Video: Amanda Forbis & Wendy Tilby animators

What's so special about Calgary? Calgary, Alberta is known as the land of the nutty wind. Is that an important part of your work, that you are nutty? Does it help to be nutty? Wacky animators, you mean? Yeah. Oh, yeah.
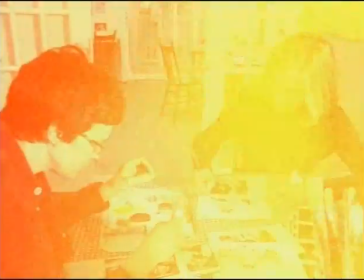[0:45]
Well, I think our work is, for want of a better word, sort of humane,
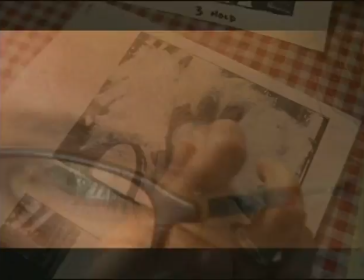[0:50]
you know, that we put a lot of energy into creating characters that are sympathetic and meaningful. The concept for When the Day Breaks was inspired by having lived in big cities.
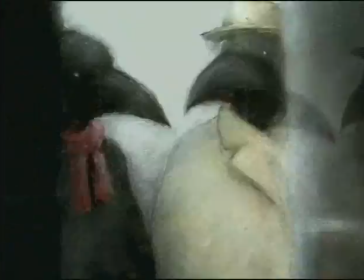[1:09]
There are all these wires and conduits that actually connect people, but that everybody lives with hardly knowing their next-door neighbor.
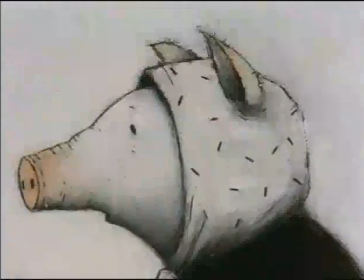[1:18]
The actual connection that happens among people isn't always acknowledged until something happens. And the impulse that the pig has when she goes in the scene that we call, we, we, we, all the way home.
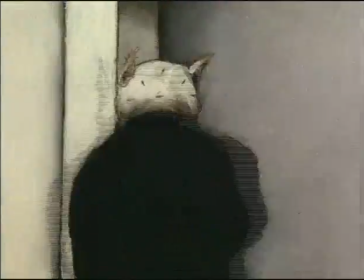[1:38]
I mean, that's something that's quite real for me, that need to just get home and batten down the hatches when you want to just hide from the world.
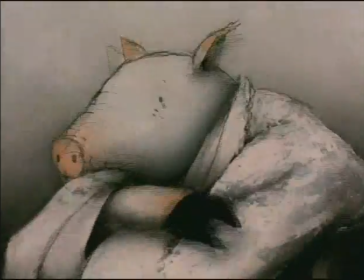[1:46]
She tries to shut it out, but finds that she is unable. And that's when she has this vision of travelling through the pipes and wires and seeing the whole city,
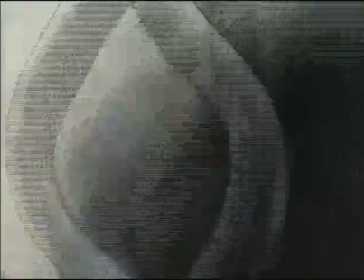[1:55]
she realizes a connectivity to other creatures in the city in a very positive way.
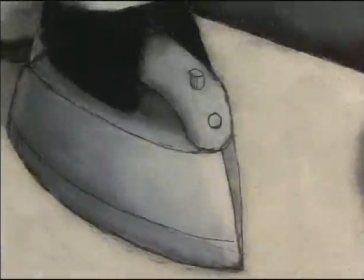[2:00]
She derives comfort from knowing that there's a cow next door doing his ironing and there are people in the subway and that basically the kind of we're all in this together idea.
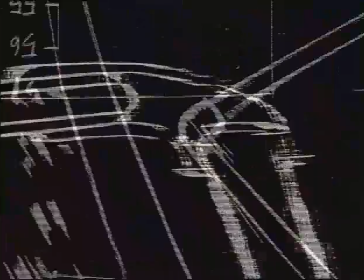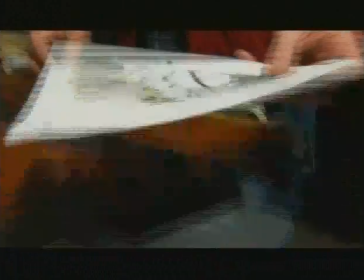[2:17]
We used kind of an unusual technique to make this film.
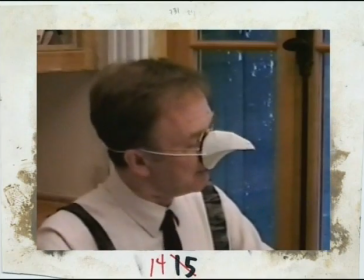[2:21]
What we did was first go out and shoot using a little home video camera we would set up the basic action and we used a little thing called a video
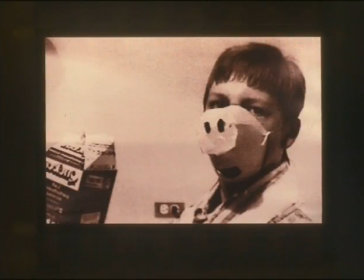[2:29]
printer which creates thermal prints of single frames of the action and then after that we would photocopy them and paint using oil sticks
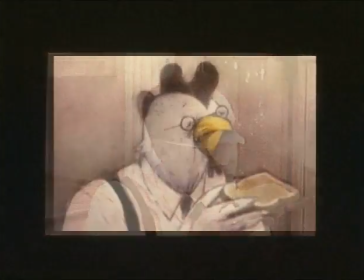[2:38]
on top of those images sometimes
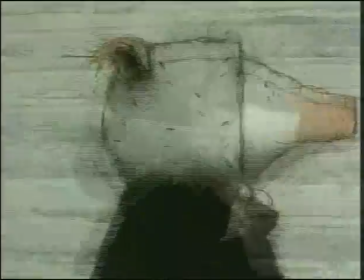[2:42]
retaining a little bit of the actual backgrounds which gives it an interesting dimension in the paint I think animators tend to be more introverted, we tend to like to be alone.
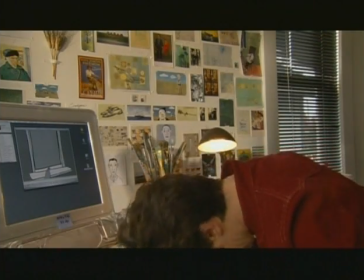[3:00]
We get to be in control of one tiny little production that takes forever. From start to finish it took about four years to make When the Day Breaks.
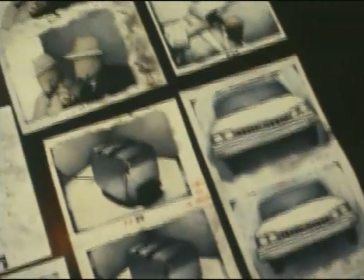[3:07]
It was 7,000 images.
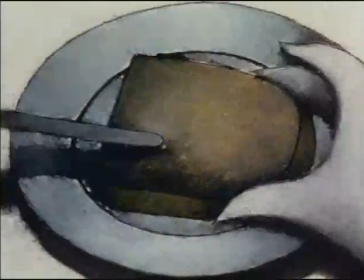[3:11]
I like imbuing really ordinary objects with some kind of beauty, I suppose, like a toaster, a kettle, a toothbrush, something like that.
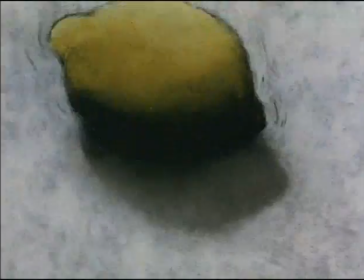[3:20]
Once again, it's sort of taking something that you take for granted and bringing attention to it in a way that's kind of unusual. We had a hard time setting the tone at the end so that she wouldn't just sort of say, oh well, you know, on with my day, that was too bad.
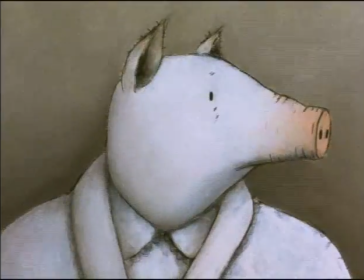[3:35]
So we wanted her to be changed in a positive way.
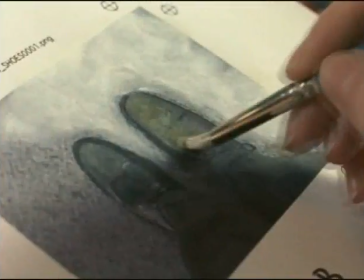[3:43]
The campaign for United is definitely a fresh approach and this is an incredible opportunity to have our work seen.
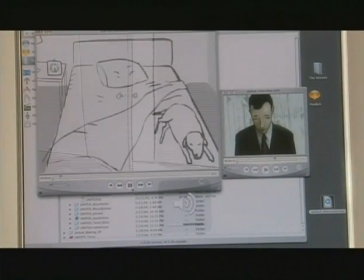[3:51]
We really liked the idea of somebody getting up, grooming, figuring out what to wear.
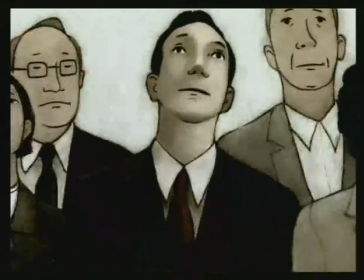[3:57]
These are intimate close-ups, that sort of thing. The exercise in telling that story is actually a really fun challenge.
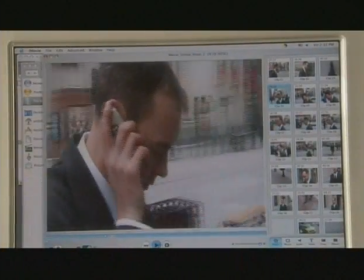[4:05]
We did the same thing. We went out, we shot live action, and then this time brought it into the computer and selected out specific images and then printed them out,
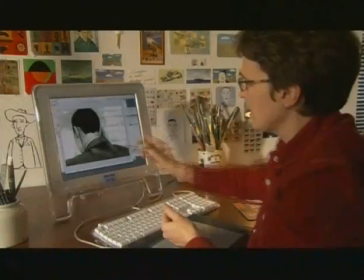[4:14]
painted them, and then pushed them back into the computer and added color.
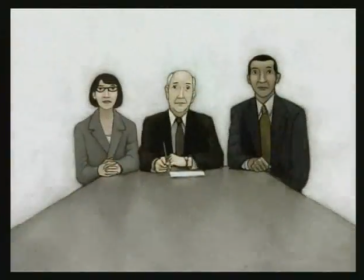[4:18]
When we did the commercial we were doing human characters and we found that it just didn't quite have that transformative quality,
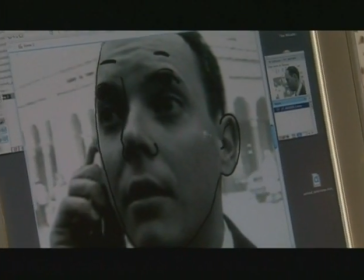[4:27]
it didn't become something else. So what we did was in the computer we shifted the features to make them a little bit more stylized thing, just a little bit of exaggeration.
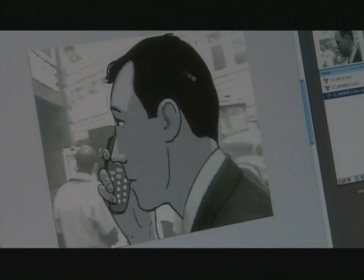[4:36]
That way you engage with the character more easily.